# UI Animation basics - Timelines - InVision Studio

Hey, what's up? Mike here, and I want to return to some animation basics using InVision Studio. But first, let's go back a few years. I'm a huge fan of animation in UI, and it all started about 15 years ago. I was working at an agency in Warsaw as a flash animator slash designer. And yeah, that meant doing banner ads as well. But more often than not, I was also working on flash landing pages and mini games, which was a lot of fun. And I think that all that experience with animating in Flash made me understand the UIs a little bit differently, because when I'm looking at layers in a design, I see a potential for movement instead of just a flat plane. But it all starts with some solid basics. So let's launch InVision Studio and do some animating.
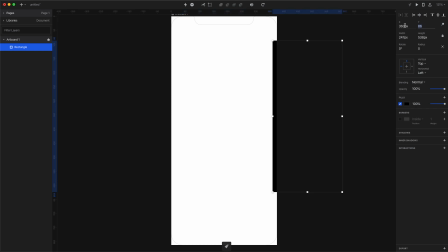0:50 Let's start with an artboard the size of a phone and fill it with a black rectangle.
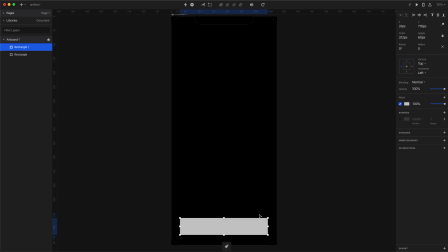0:55 I'm adding a button and placing it 32 points from the sides and from the bottom. So let's fill it with a blue gradient and place it at an angle. This button will play the animation forward, so I'm adding the appropriate text. I add in a shadow by picking the darkest shade of our blue gradient and then placing the Y value at 8,
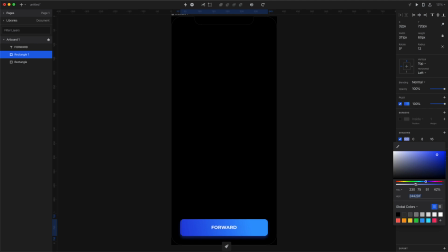1:15 the blur at 16, and the opacity at about 40%.
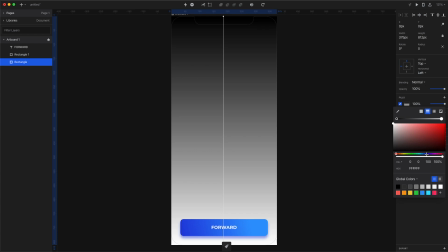1:18 Okay, so this doesn't have anything to do with the animation itself, but let's make the background a dark gradient as well.
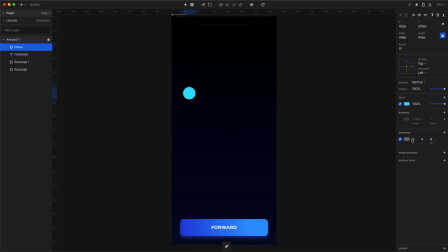1:25 Now let's create a circle, add a nice gradient and a shadow, and then duplicate it 3 times.
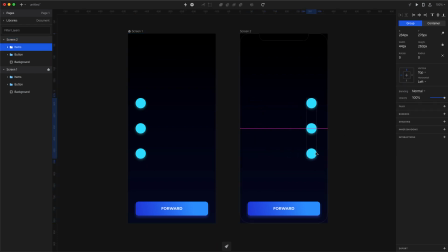1:31 Duplicate the entire screen and then move the circles to the right side. I also change the label on the second button to say back. Set the transition to motion and the duration to about 3 seconds so you can see the animation well. Then add the same interaction to the second button to go back to screen number 1.
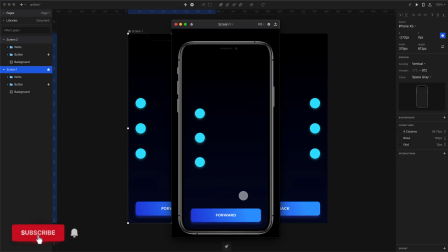1:49 Now when we test the animation, we see clearly that all the 3 circles simply move from side to side.
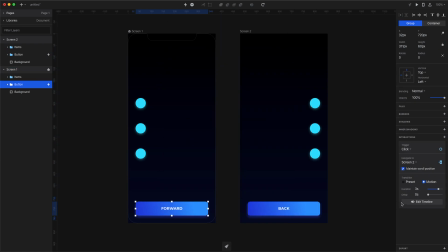1:55 That's kinda boring. To have a little bit more control over your animation, select the first button and click on Edit Timeline.
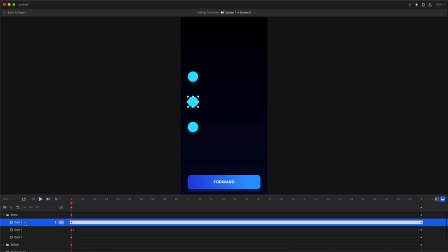2:04 Each of our items has its own timeline, that's 3 seconds by default because that's the time of the animation that we have set. But you can move it around and you can make it longer or shorter at will. So I modify the timelines for our circles so they will move from point A to point B at different speeds, but they all start at the same time.
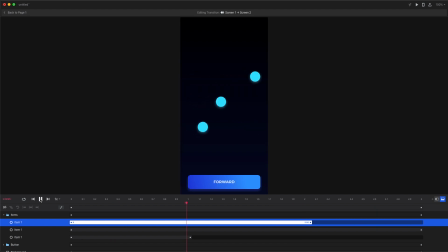2:23 Now the animation looks a lot better, more realistic and more natural. But we can also move the starting points, so each circle takes the exact same time to move from point A to B, but they start one after the other.
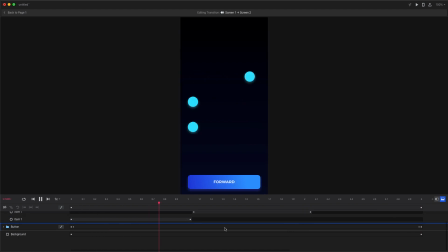2:36 That allows us to make a structure to our animation, so it's not all linear and it can be a little bit more complex. There's one other way that you can use to affect how your animation looks like, and that is the easing curve.
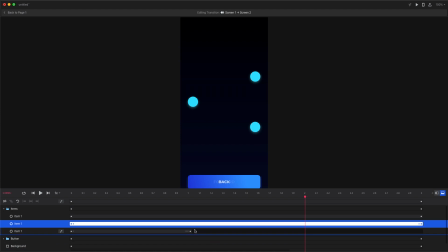2:50 So I modify our timelines to all take the same amount of time, so all the animations will be uniform again.
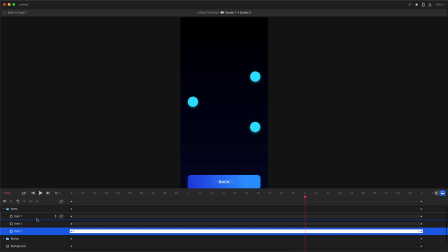2:57 I'm gonna set each circle to a different easing method.
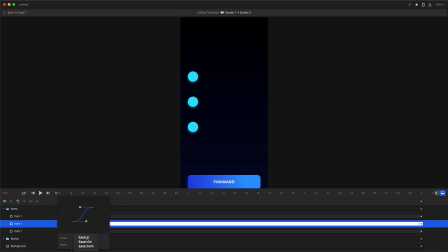3:01 The default curve is to ease both, which means the animation starts a little bit slower and then it speeds up to about halfway. And after halfway it starts slowing down again. That makes it look a little bit more natural, as if there is some friction in the animation.
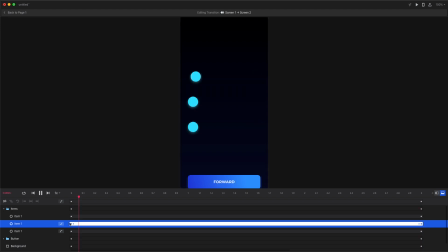3:16 Ease in starts slow and then starts speeding up towards the very end of the animation, while ease out starts fast and then starts slowing down near the end. So you can use that to make your animations a lot more interesting and a lot more real.
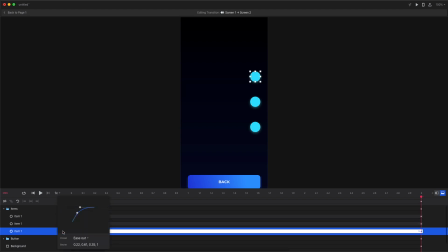3:29 You can also try the pop, elastic and the bounce curves, but they are a little over the top, so it might even be better for you to create a custom curve for your animation. For most cases, the isBoth curve will work best,
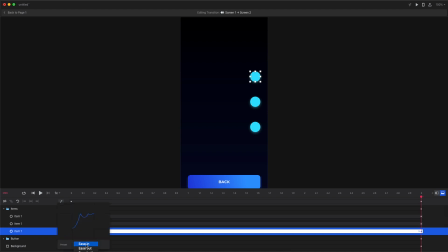3:43 and I think the main takeaway from this is to make your animations look interesting by changing the values a little bit, changing the starting points, and changing the length of the animations. That way they will look more natural and more organic, more real.
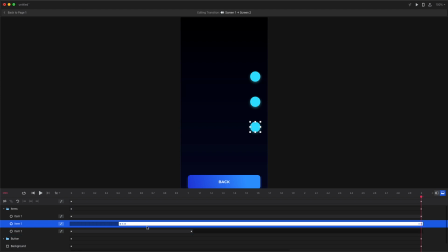3:58 So remember, a linear progression from A to B is boring. Avoid that. Thanks for watching, don't forget to like and subscribe, and see you next time!